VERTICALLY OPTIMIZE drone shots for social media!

One of the biggest problems about creating with a drone, it's all horizontal. And what if you want to do it for the gram? Or what if you want to do it for TikTok? So in today's video, I'm sharing with you some of my tricks for how to create vertical video. And I'm not talking about the Mavic Air 2, Mavic Air 2S vertical photo. I'm talking about video. So I'm showing you guys some love and I'm taking one of your shots and showing you how to optimize it. I'm going to use the rocket quick shot which is available across all of the dji drones no matter which one you have and i'm going to show you how to optimize this for instagram stories or instagram reels or tick tock or as an instagram post because depending on your social media strategy one or multiple or all of them might make a lot of sense to you but we're not going to use my example here we're going to use one of your examples and if you're new here whoop whoop i'm christine and this is create with CL where I give away all of my secrets on
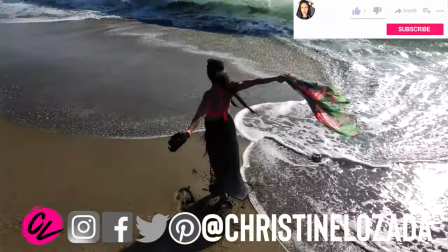59s
what goes behind being a travel creator. And one of my tools is my drone. I'm super excited because drones are so fun and so easy. And I'm going to be breaking down today's video with Faye's drone shot shot with
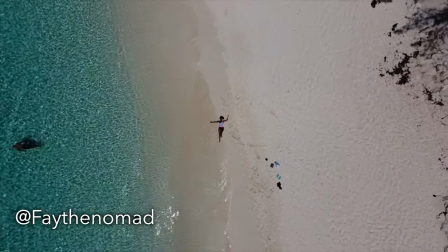70s
her Mavic Mini 1 on the Rocket Quickshot setting in the Bahamas. And I don't think this needs to be complicated. I'm literally going to show you everything today just using the iPhone Photos app. Like we are not going to go to any kind of crazy apps or software or anything like that.
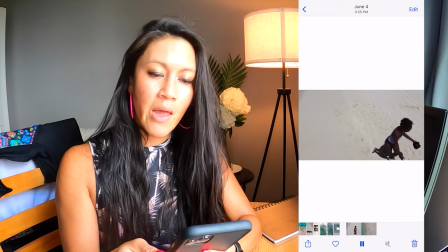88s
So I'm literally just going to pull up Faye's photo. And the very first thing I'm going to do is I'm going to rotate it.
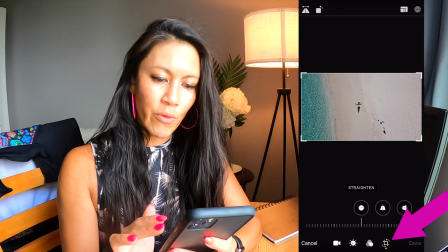95s
And so I'm literally just going to edit and then I'm going to turn it and I'm turning it.
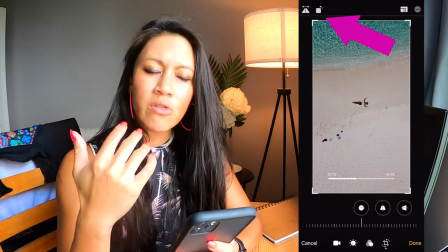101s
And what makes sense kind of from a user standpoint is probably that the sand is on the bottom, right?
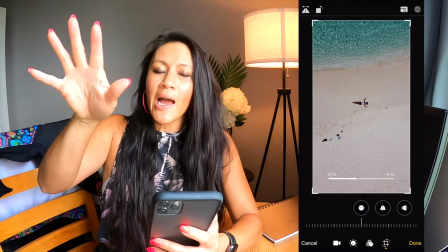106s
Because we're used to standing on the beach and looking out to the ocean. So I'm going to put the sand at the bottom.
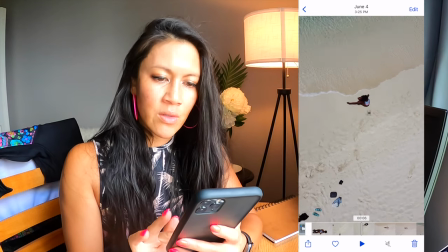112s
And then I'm going to trim it. After I have turned it, I'm going to trim it because obviously this part doesn't make sense, nor do you want to see that part.
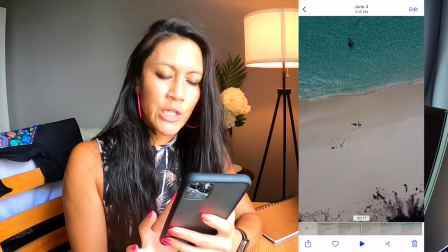120s
I'm sure Faye doesn't want you to see that either. And so where I trim it is going to depend on which item I'm going to create first.
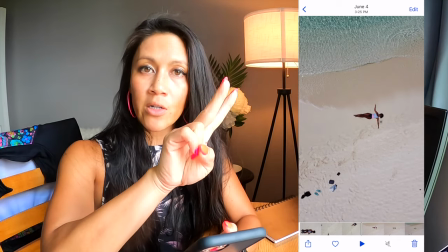127s
So let's start with the Instagram story, Instagram reel, or TikTok, because that one might be of most interest to you first.
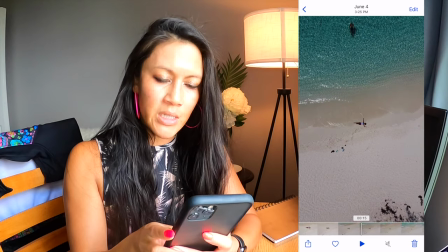136s
And so as I'm kind of scrubbing back and forth through this video by holding my finger on the bottom.
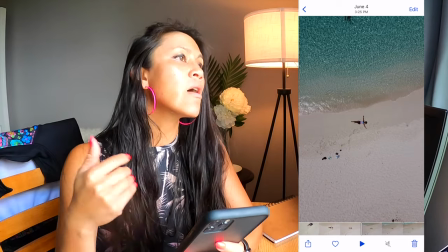141s
I think, and this depends on your audience. For me, my audience has, and I love you guys if you're watching this on Instagram and TikTok,
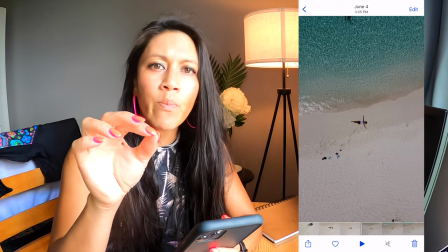149s
they have a kind of attention span of about 1.5 seconds before they go to the next thing.
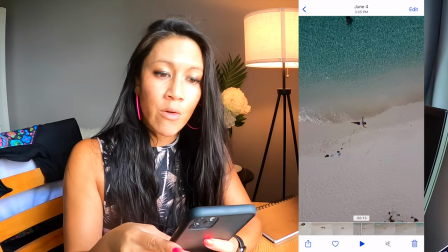154s
So I would actually reveal the guy, which is a really amazing portion of her shot.
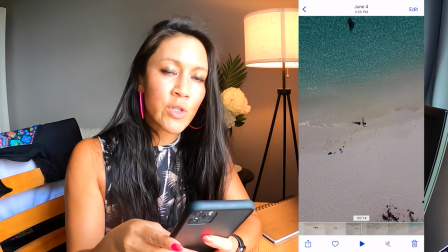159s
I would reveal him sooner than later.
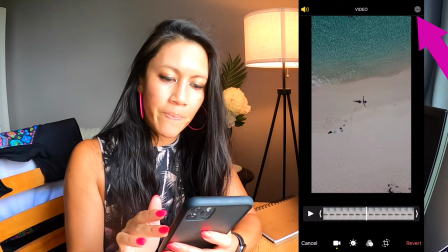162s
So I would probably start it here and now I'm just clicking to edit and I'm just trimming it over to
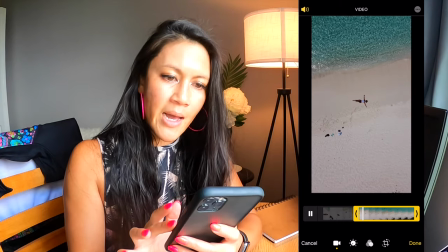169s
that portion and so when i play it back you're literally only waiting about a second
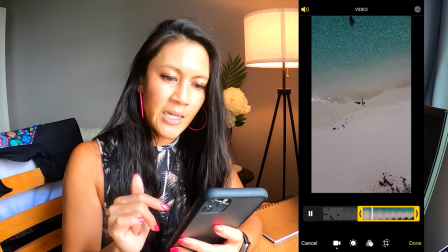176s
before it reveals the guy the guy kind of comes into the frame immediately and
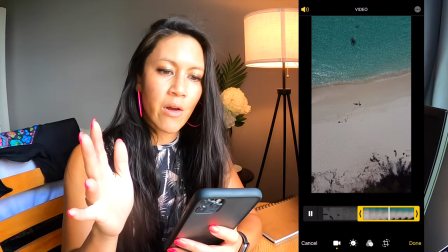181s
then you have the fly away and there you go so i would say if
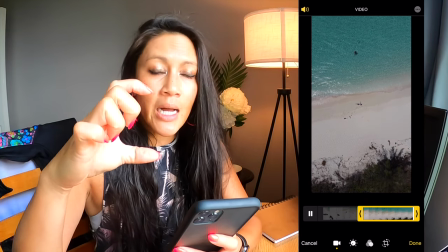185s
you're in instagram reels the challenge here is that it's cutting to the feed on that portrait part so it's kind of cutting off that
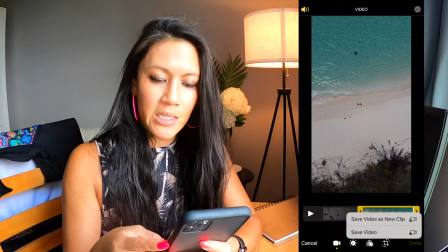194s
top and bottom and someone might not be able to see it so you can optimize for that so let's just save that really quick you can optimize it in that instance
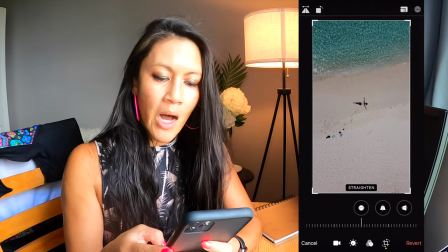203s
by simply trimming it down so an example would be i might zoom in a little bit right to trim it out so
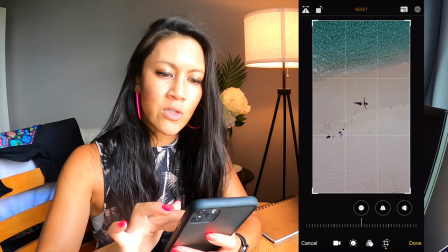212s
you can definitely see her in the frame or i might do something like for example
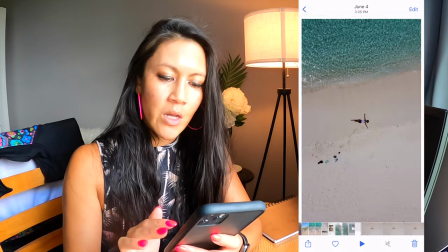217s
just use the back half of that film so an example is i would
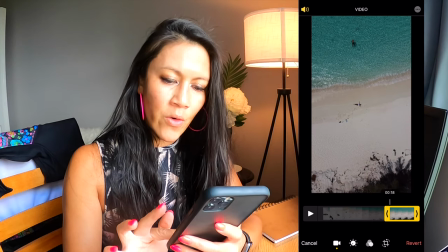223s
bring it out to maybe this part over here and then I
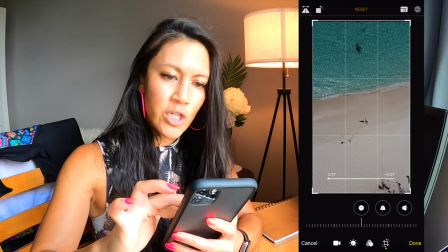229s
would zoom in and just make sure I'm keeping in mind that portrait
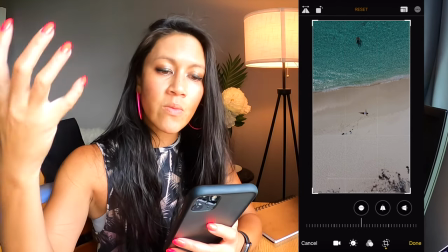235s
so that both people are in the frame and it gets revealed and not cut off I would say a bonus and totally optional
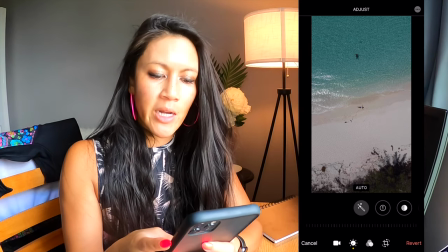243s
you can just add a little bit of edit there so you don't have to use some kind of filter and I'm I will simply do things like maybe make it
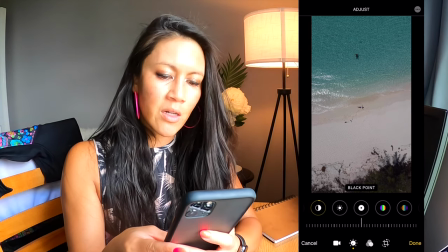251s
a little brighter, maybe up the blacks a little bit, up the contrast, maybe add a little bit of saturation, not too much, just a little bit. It's already a beautiful shot. You don't need to add a whole lot to it. And so just a quick little edit there.
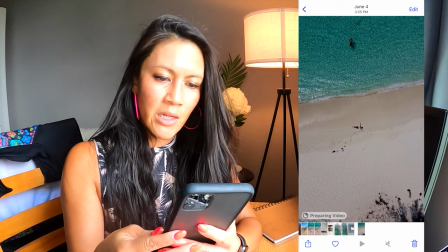264s
And that takes you to something just a little bit more edited. And now it's time. Let's bring it over to Instagram to show you this next part, which is on the feed, which by the way, if you're getting some value out of this video, cheers that like button and consider subscribing and tell me in the comments below if you've learn something so far and tell me some of your tricks of the trade I'd love to know oh and sign up for my email newsletter there's tons of helpful info in there all right let's
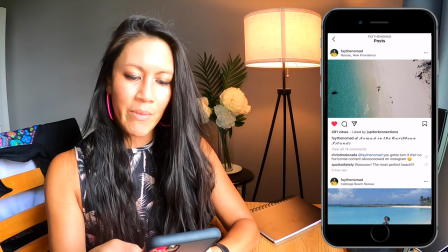289s
jump over to Instagram and Faye I know you didn't really understand my comment when I was like girl you gotta put it vertical so this is what
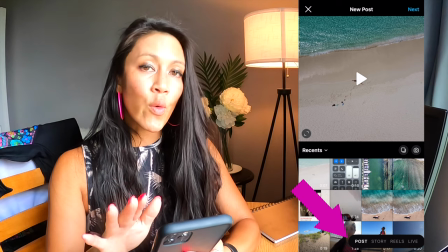297s
I mean by that I'm in Instagram I'm going to create a new post and
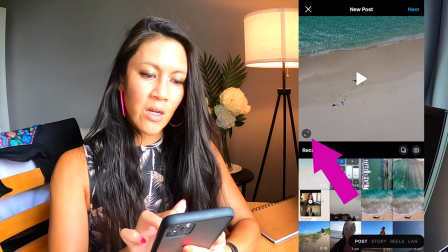302s
when I click on your video I'm gonna click on that button so
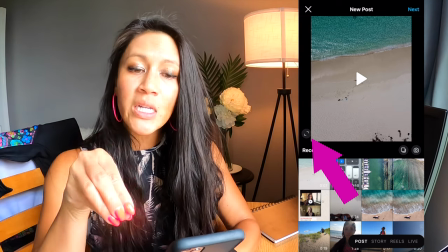306s
it gets the four or five the maximum size for an instagram post and then because
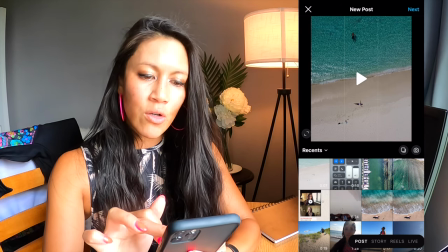311s
this is 16 9 i'm using my finger to scroll so
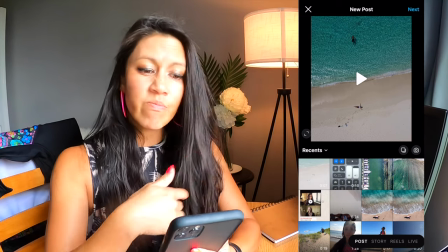315s
it crops out that ugly tree part keeps the beautiful
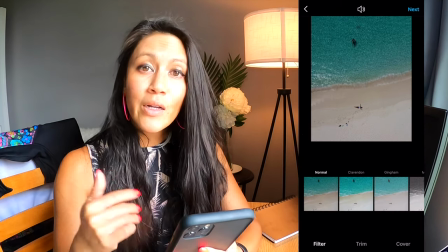320s
part and then i'm hitting next and so this is what i mean when i said
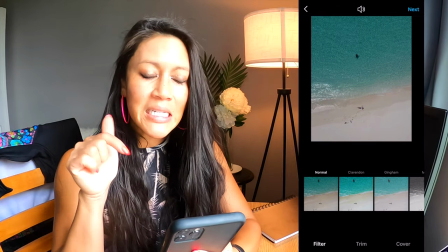325s
turn it vertical for instagram this right here perfect shot has both
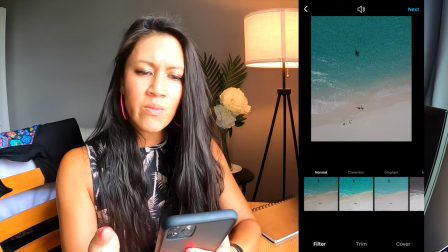330s
of you in there a little bit saturated not too much and it cuts out all the
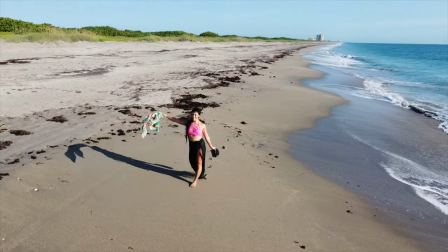335s
trees etc okay let's all go to the beach and let's go get some awesome rocket shots just like Faye I'm gonna go and show you some
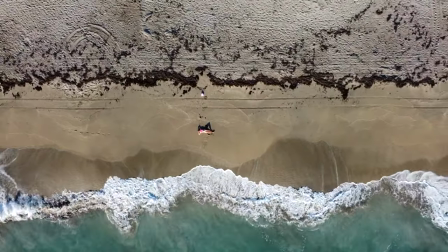343s
top tips on how you can think about taking your own rocket quick shot as well as how to fly it manually that was fun I'm Christine I'm here every week with new videos make sure you choose that like button and come join me on the beach let's go do some rocket shots see you in the next video ciao hey you're so cute look at you I love that you did You did such an awesome job on this show and I'm so proud of you. New drone pilot. Yeah!